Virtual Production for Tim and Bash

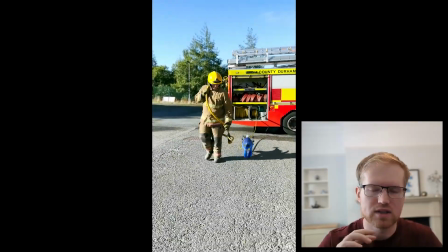0:00 So when filming shots of Bash, one of the biggest challenges we had was understanding where Bash was physically in the real world.
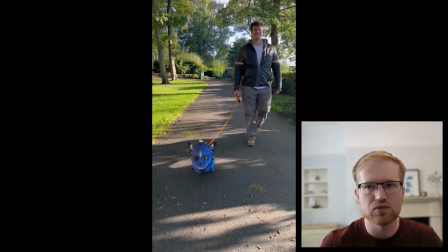0:08 We all had this rough idea of how big he's going to be and how he'd move, but then trying to film like this shot,
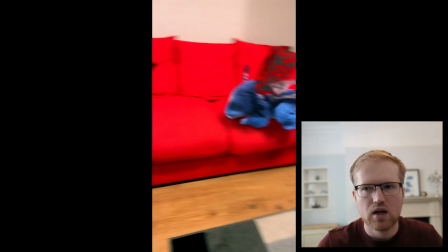0:15 for example, where he's running and jumping through the room is really difficult for us to be able to time up.
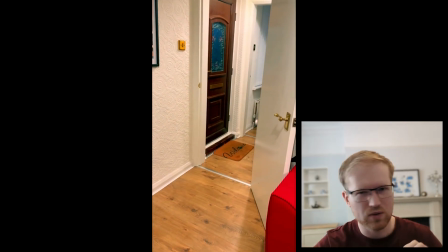0:21 You can have a rough idea of how quickly it takes someone to run around,
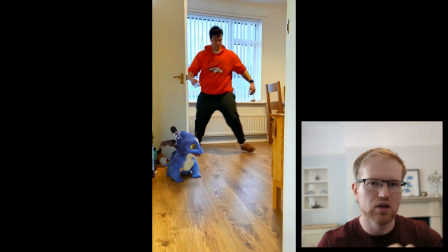0:24 but to get that accurately and to actually make it look like you're pointing the camera at him and framing it properly,
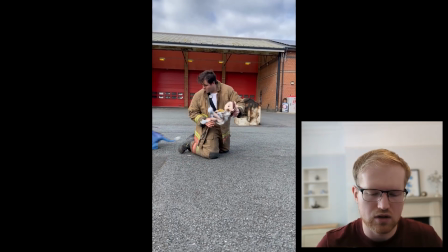0:30 it was a real challenge. And then it would rely on Dan, our animator,
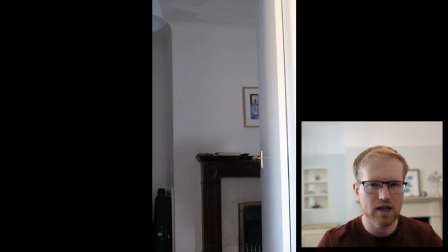0:34 to take the camera movement and animate Bash in a way that fit the composition but still worked in terms of how Bash would really move.
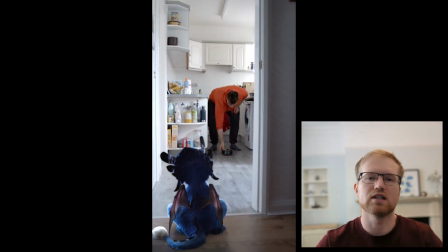0:42 So now as we go back into starting to film more videos of Tim and Bash, we're looking at different ways we can improve how we go about every aspect of making the videos.
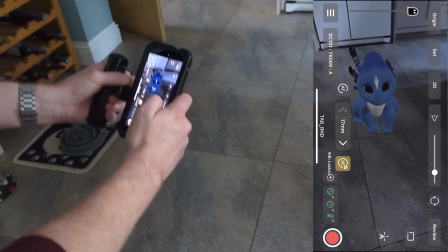0:51 We're using this new app called Jetset Cine, which came out earlier this year, and it's a virtual production app for the iPhone.
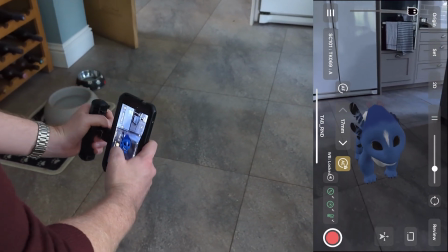0:58 And what it's allowing us to do is to bring Bash into the camera screen as we film.
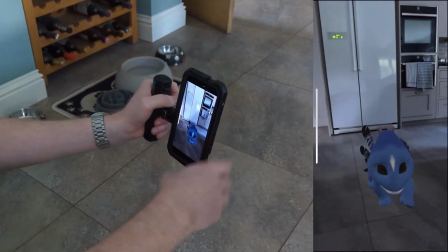1:05 So we'll be able to actually see him moving around the real world physically.
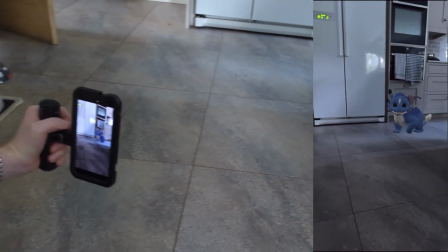1:10 And that allows us to point the camera in the right places and kind of frame it up properly.
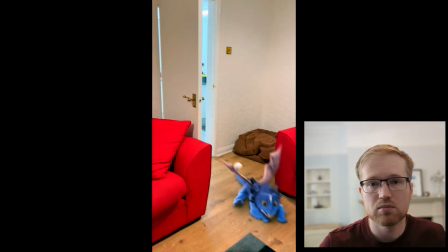1:15 But it's also going to help us at an earlier level planning shots and working on pre-visualization.
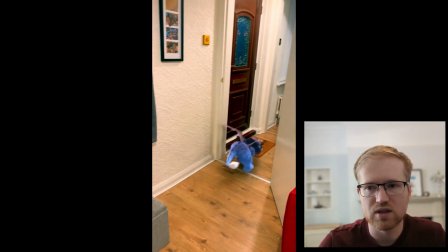1:20 So to take this shot, for example, if I go into Maya, which is our main animation software,
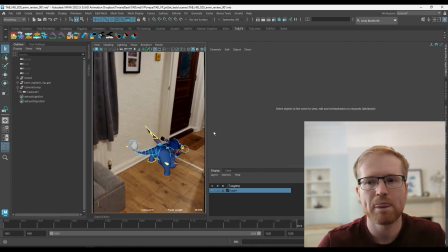1:27 we already have the animation here because it's a shot we've previously done. But if we imagine going back to shot planning stage, so imagine this is a much more rough
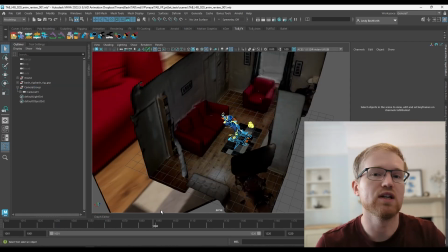1:37 animation that kind of lays out roughly where he's going to be moving and how quickly he moves. We've also got the scene scan. So this was the living room, and we used the iPhone's LiDAR scan to get an accurate measurement of the whole room.
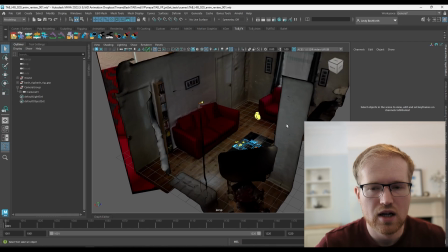1:52 And so what we could do at this stage is start planning our
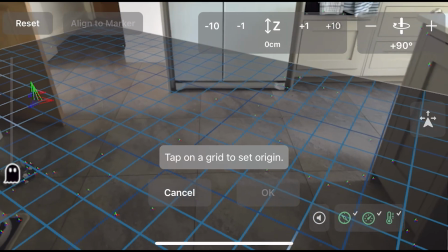1:57 shots and camera angles and camera movements in a much more organic and tactile way using this app.
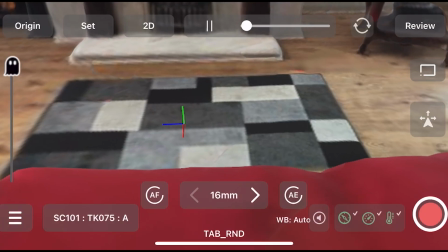2:02 So I can't actually go back into this room physically. Dan's moved house, so we don't have access to this living room, but for this purpose it doesn't really matter,
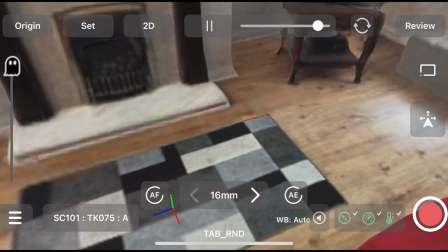2:10 because what I can do is using the Jetset app, I can load this 3D object,
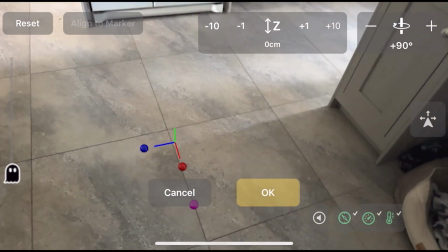2:17 the whole room, into the app, and then here I am in my kitchen where I have a good amount of space to move around.
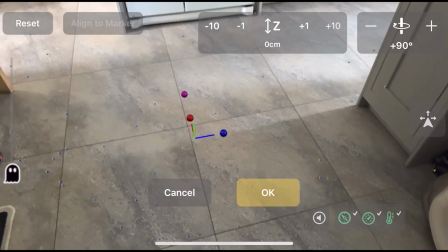2:25 And using the iPhone's LiDAR and AR kit,
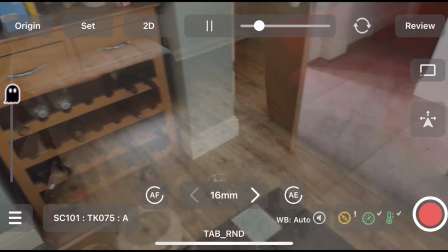2:29 the Jetset Cine can understand the physical space I'm in and how the camera is actually moving around in the 3D world as well,
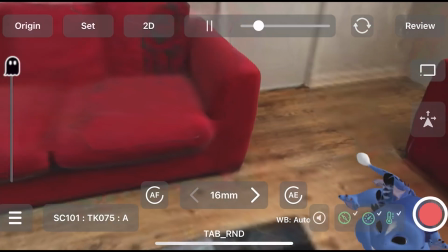2:37 and overlay them. So you can see I've put the geometry of the living room on top of the real world.
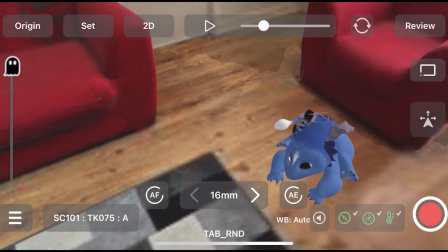2:46 And now I can move around this virtual space as if I'm really moving around it.
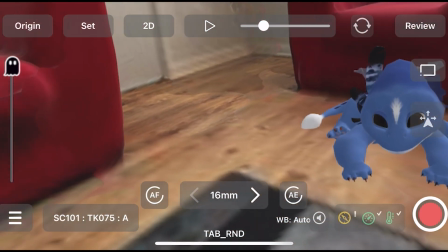2:52 And that means I can now frame Bash and film him in a real organic way
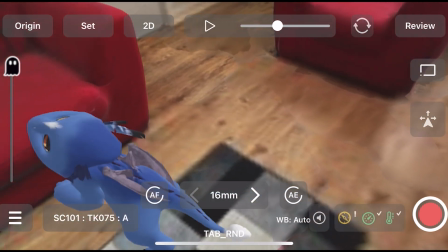2:57 using a physical camera instead of having to do point and click animations in Maya.
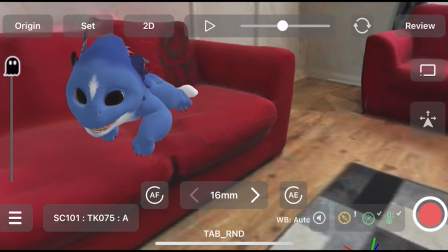3:02 So this becomes a really powerful tool and way for us to be able to record camera movements really quickly and organically and experiment with
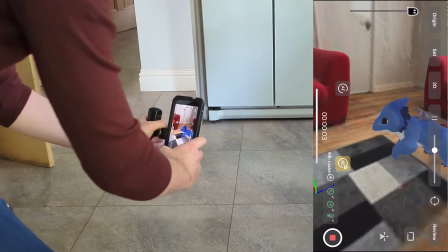3:10 creative ideas at that planning stage without having to kind of be constrained to working in a 3D software the whole time.
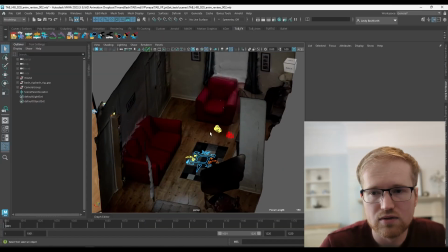3:21 Here I'm back into Maya, and I've loaded one of the camera takes that we've done.
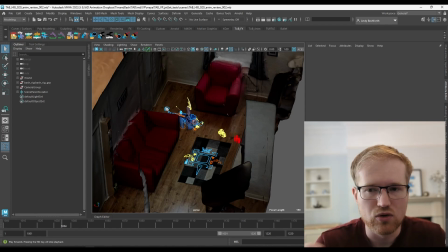3:27 And you can see here the yellow camera was the original camera, but the red one now is the one that I recorded using Jetset.
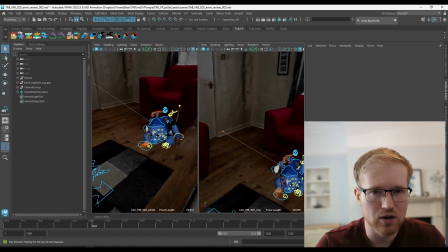3:36 And you can see the difference is quite subtle, but you can see I'm now a little bit lower down, so I'm trying to get more to Bash's level and get better angles of his face.
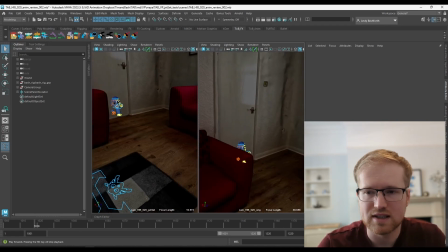3:45 And also it's naturally framed a little bit more
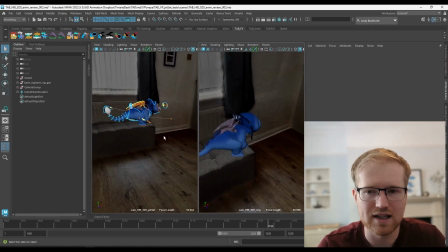3:52 organically, where Bash is kind of leading and prompting the camera move.